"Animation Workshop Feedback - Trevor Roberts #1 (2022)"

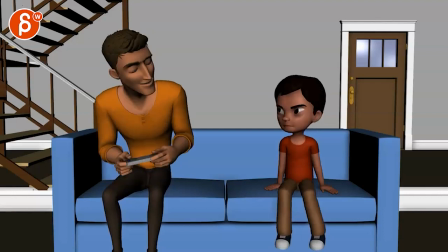0:03 all righty let's watch this in full their sound i think donkey kong is the best game ever donkey
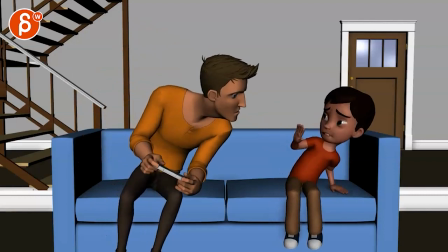0:09 kong sucks you know something you suck ladies and gentlemen the
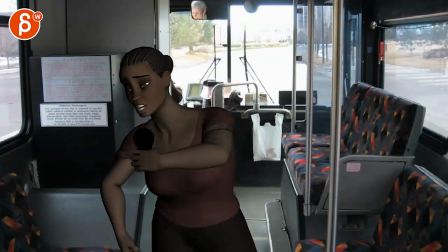0:14 volume inside of this bus is astronomical i think
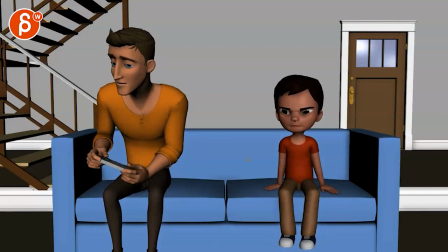0:19 donkey kong is the best all right all right so that is your submission with two
previous demo real animations all right the main impressions that i have going to bring down the sound a bit um is that once we start there's
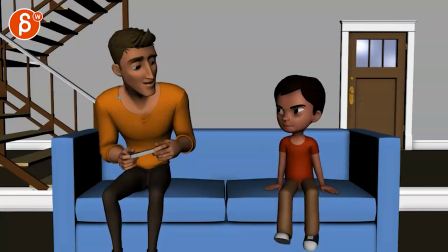0:36 immediate movement down here and he moves from there over and it gets a
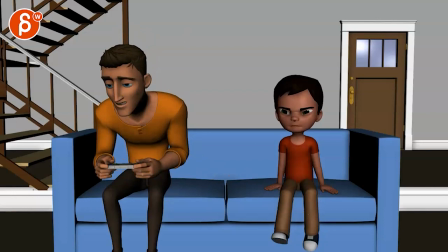0:42 bit tricky in terms of where to focus now i think he talks and that helps but there's like if you want
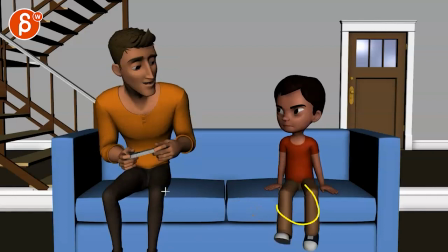0:52 to make him fidgety i think this could be something where maybe you start the shot earlier
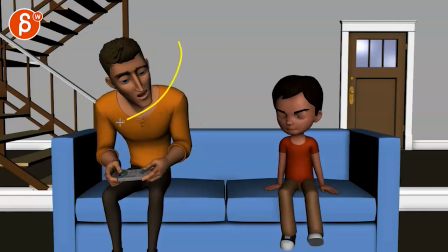0:56 to show him how he is then this guy moves and then you calm him down a little bit and then you have that moment of you know imagine this moves first kind of antsy then this guy moves over starts talking he kind of stops just kind of listening
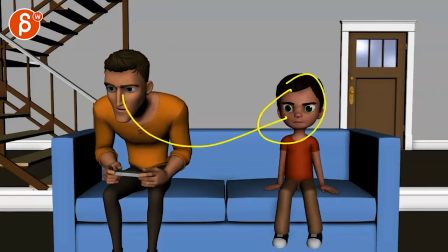1:15 then he has this bigger reaction so we go back to this guy and then careful
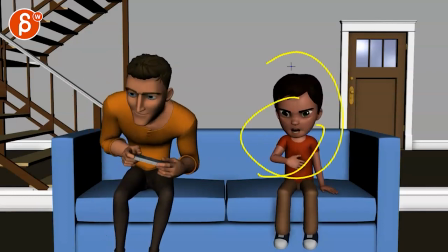1:20 even though i'm now at the kids you know the focus there i want to look at what the kid is doing but then he got this ginormous move on this guy so i'm going back to this guy and watch out
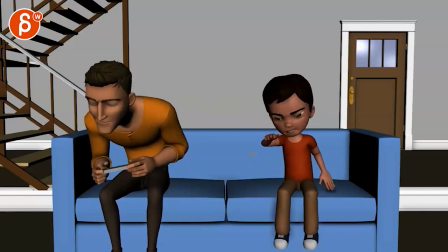1:34 they are a little bit tied together in terms of their movements in terms of what they're doing so a little bit of a dance move there and
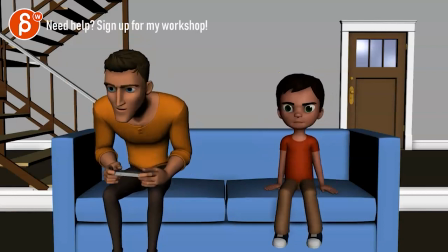1:42 practice sounds just for this and
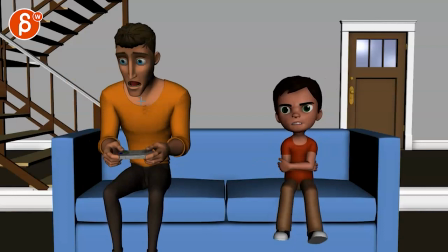1:49 i think his reaction is a bit too soon to sucks i think you can have um four or five frames later so you can finish this so he hears it and then he reacts you know you suck and
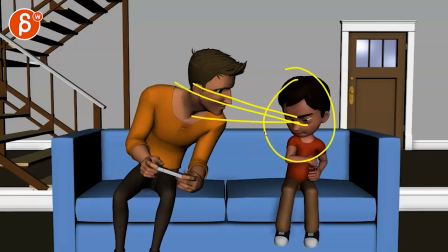2:05 after that it's okay because then he moves over looks gives us time to move over to the kit he says his line and then he has his reaction and then
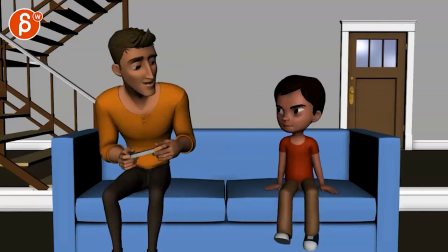2:14 that's the end of that broadly speaking
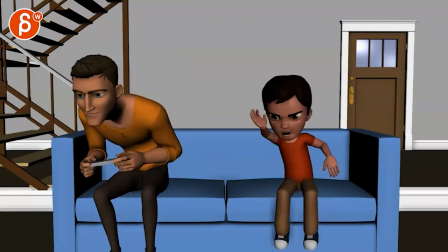2:18 um i think in terms of where we're going where we're looking that could be that could be helped a bit i'm not sure you need this this could be pushed over
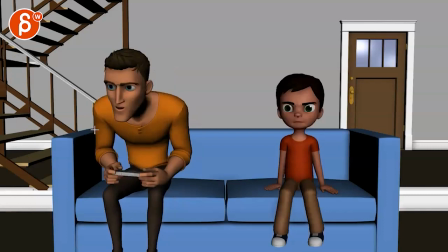2:27 to the side maybe some stairs here um just because you got a lot of lines in there that kind of
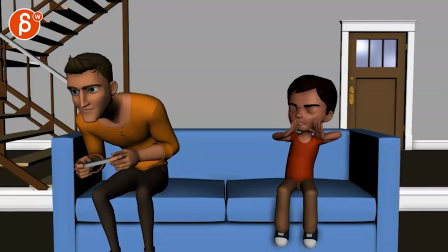2:34 cut into uh the cleanliness of the silhouette okay
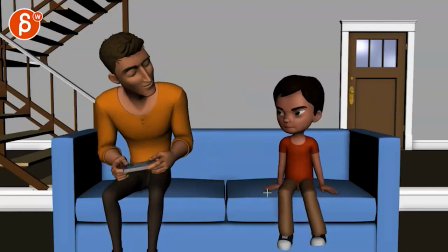2:41 just in terms of the shot i think it's needed from a technical point of view there's a lot of stuff going on where um i see mostly a lot of ik arms and a lot of there's just a lot of movement throughout where it feels very busy
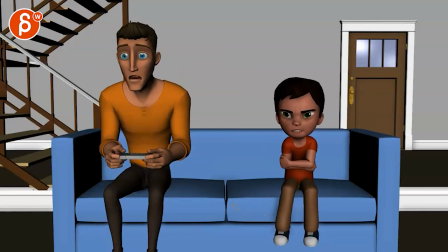2:59 it gets a bit better through there and
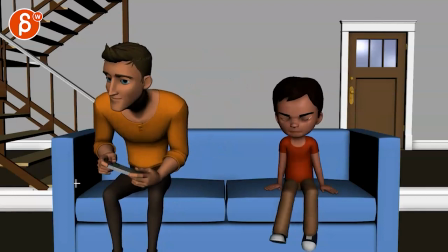3:04 definitely better through there the beginning just feels very busy and swimmy and spliny where just things move back very separately where there's a interesting pivot almost in the middle of that wrist breaking that wrist a little bit and then you have a lot of straight lines in those arms it's tricky because i know you want to hold on to
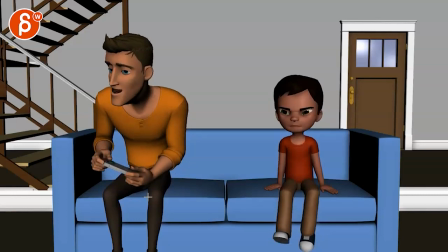3:22 this and keep that ik but i see a lot of straight moves sudden stop and
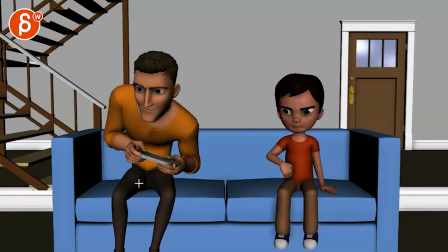3:26 it'll pivot point changes and even this here feels very straight as it goes and then stops
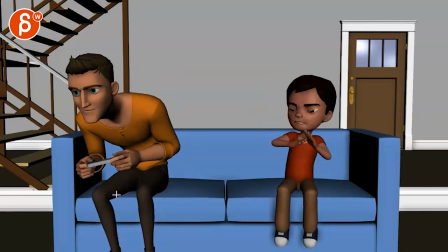3:34 then we kind of go back the same way then we go straight the other way and then watch out there's some